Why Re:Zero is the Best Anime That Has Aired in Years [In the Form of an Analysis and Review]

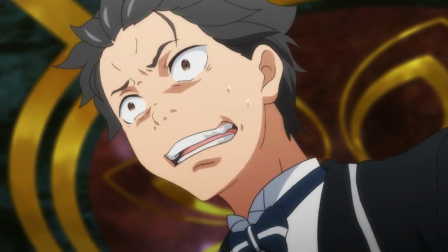1466s
Of course, it's natural to be defensive of someone you have feelings for,
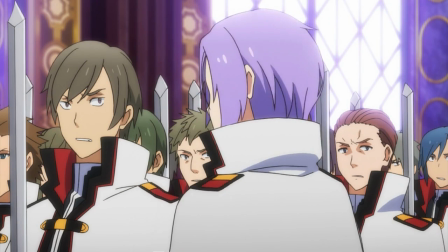1469s
but the problem is that he repeatedly goes against her wishes in order to do defending that she didn't ask for.
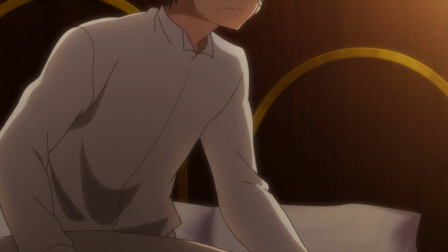1476s
Then in a display that just puts an absurd amount of anime to shame,
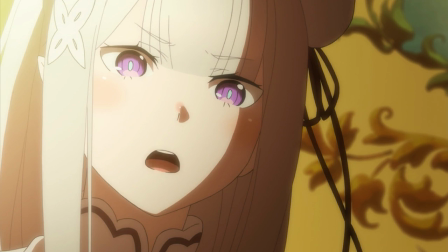1480s
Amelia actually sticks up for herself and tries to get answers out of him about why he acted the way he did.
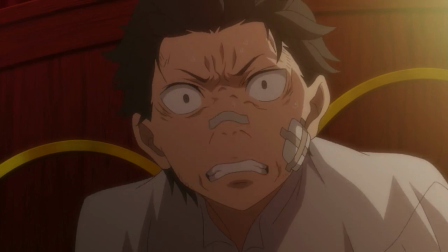1486s
When he sees he's losing the argument and attempts to basically emotionally blackmail her, she doesn't fall for it and pledges to break ties with him.
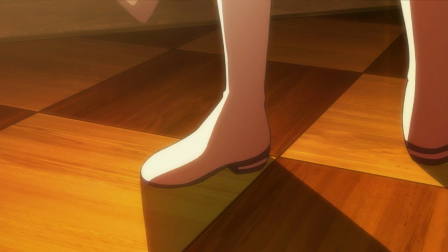1495s
Then the checkpoint for the arc is after this argument,
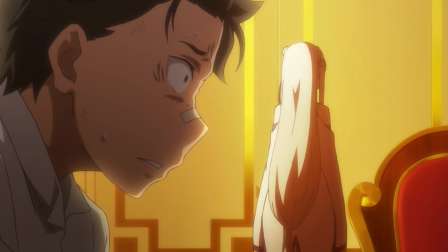1499s
so Subaru has to learn what he did wrong and actually become a better person rather than just avoid the problem.
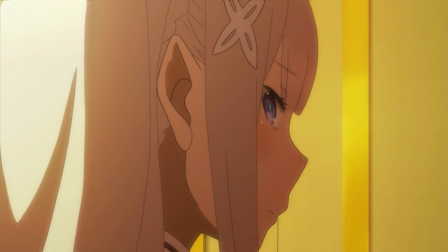1506s
A lot of shows wouldn't have the balls to let their female characters stand up for themselves, especially if it put the main character in a bad light.
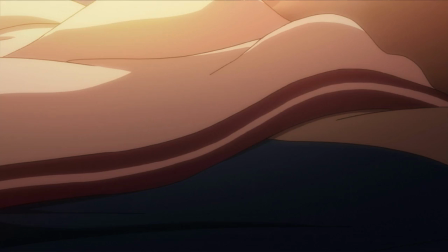1514s
But ReZero doesn't have a problem with making use of a knowingly imperfect protagonist and forcing him to grow.
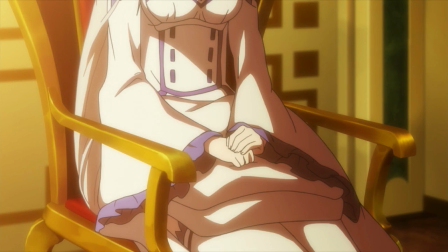1520s
To be fair, Amelia doesn't cut ties purely out of her own interest.
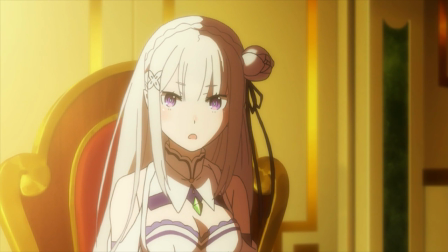1524s
She's the type of person to blame herself for Subaru acting the way he does, so she likely saw separating herself as a way to help him as much as herself.
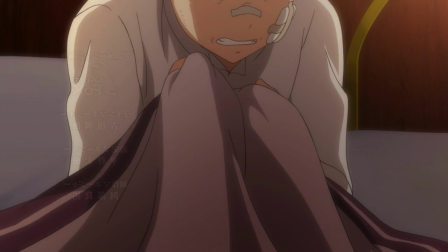1532s
Still, it's a powerful move, especially when the episode titles do their thing and come up at the end.
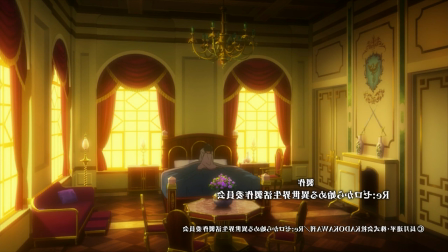1537s
Self-proclaimed Knight, Natsuki Subaru. Ouch. If that was at the start of the episode, it'd have a much different tone, wouldn't it?
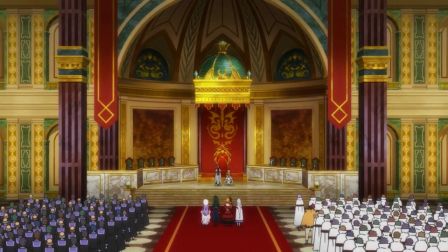1546s
The context changes a lot by leaving it until the end, and it's brilliantly scathing as a result, especially since it just displays in dead silence.
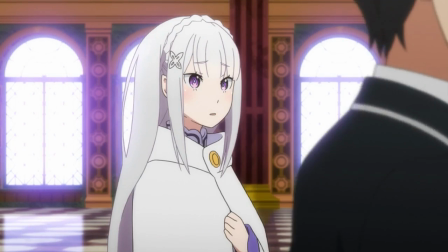1555s
I said back at the start that Subaru is largely a sideshow while the world is the real point of interest in the show, but that doesn't mean that he's unimportant.
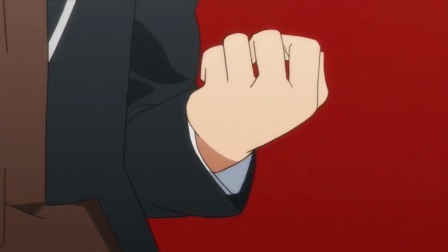1563s
It's the opposite considering he is the main character we follow around and is our vehicle to explore said world.
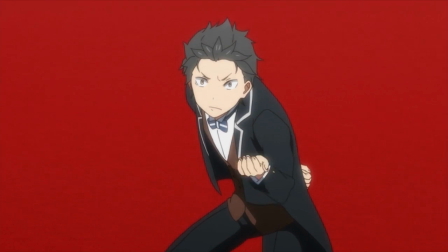1569s
His character was also an extremely smart choice considering it works the best in this type of repeating time loop story.
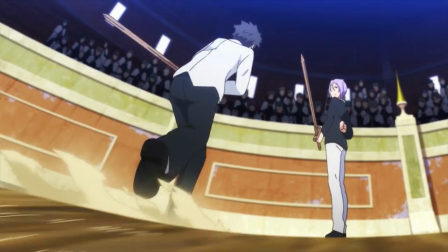1575s
Getting transported into a fantasy world is the exact kind of otaku wet dream that Subaru wanted.
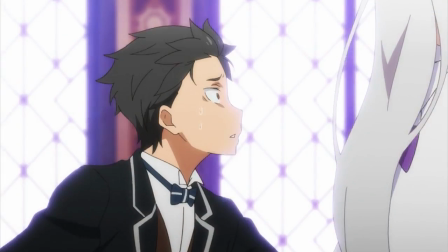1582s
He hated himself, and was just going through the motions of life, so getting transported into a new world gave him a chance to start over.
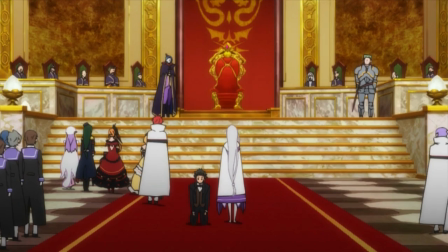1591s
The point of showing him shopping at the start wasn't just to show his boredom, but his completely dead eyes.
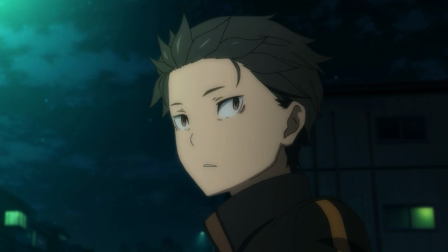1598s
There was absolutely no light in them, but as he realized he's in a new world,
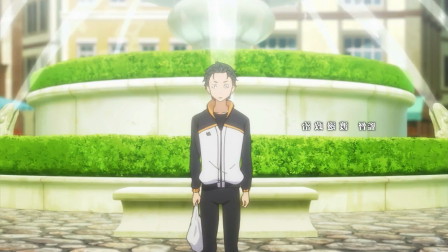1604s
they suddenly lit up because this is exactly what he wanted, completely unaware at the reality that awaited him.
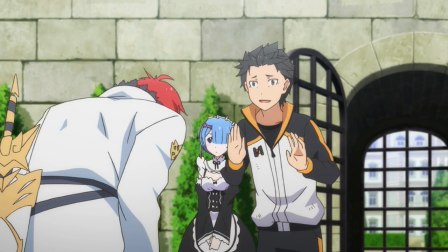1611s
Once you find this out, all his actions before make sense. At first you might assume the frantic energy he has is a coping mechanism for all the misery he goes through,
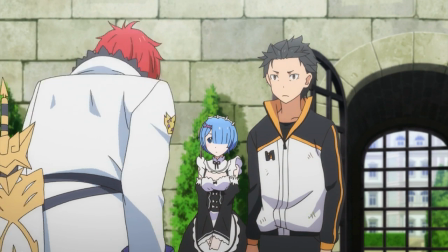1621s
which it partially is, but the reality is that he's trying to erase his previous apathetic self.
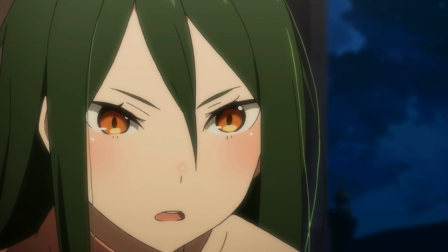1627s
At the same time, he has no real social experience, which is why he just tosses around random in-jokes constantly that nobody in this new world actually understands.
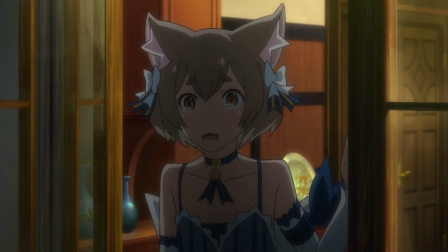1636s
Subaru isn't exactly an expert communicator, which he displays time and time again.
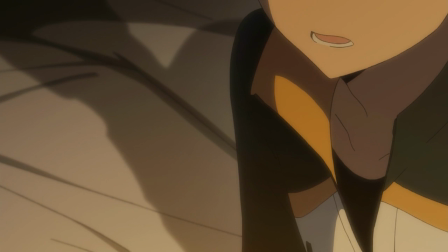1642s
While this new shot at life doesn't turn out to be the freebie that he wanted, it also manages to be exactly what he needed.
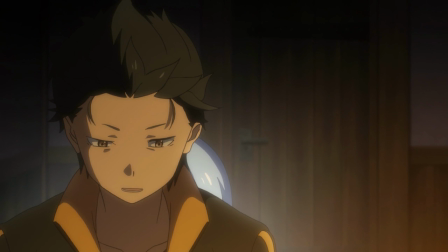1650s
Subaru may be nerdy and possessive, but he has a good heart.
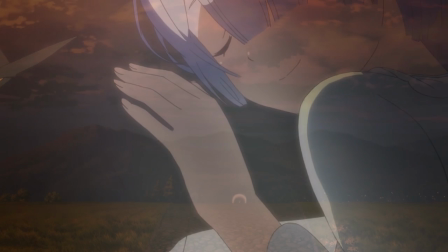1654s
He wants to have people he can be close to and can mess around with, and the other characters can eventually see that in him.
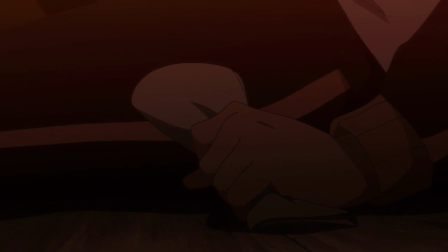1661s
The point of the story isn't to reward Subaru for his selfish desire to start over at no expense to himself,
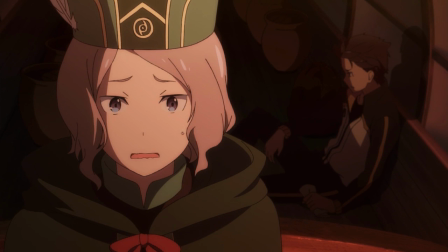1667s
it's to bring out the good that was already in him, but is bogged down by self-loathing and the silly acts he puts on.
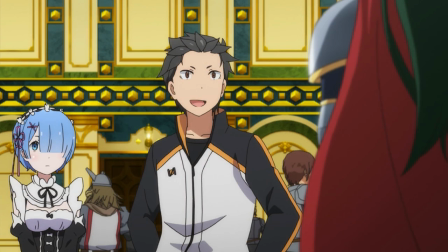1674s
Again, ReZero is real edgy, you guys. I know I'm arguing about how the mystery of everything is the real draw to the show,
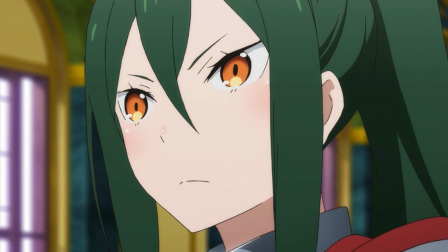1683s
but I totally get all the people who love it just because of the way it tackles Subaru.
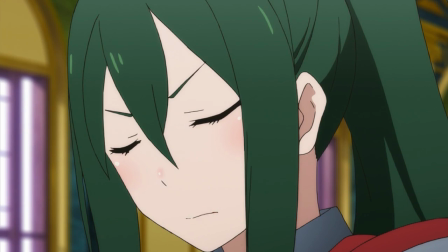1689s
He's a massive breath of fresh air compared to the typical protagonist in shows lately. If anything, I'm surprised that people liked him so much.
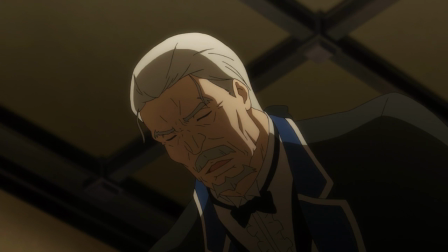1696s
Usually characters that are intentionally irritating don't go down well with viewers.
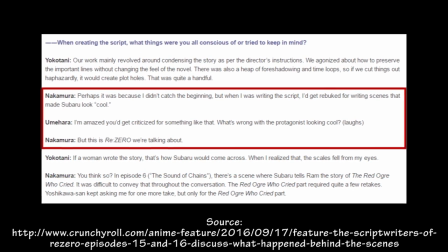1700s
If you look up staff interviews, one of the most explicit instructions the director gave to the scriptwriters was that they weren't allowed to let Subaru look good.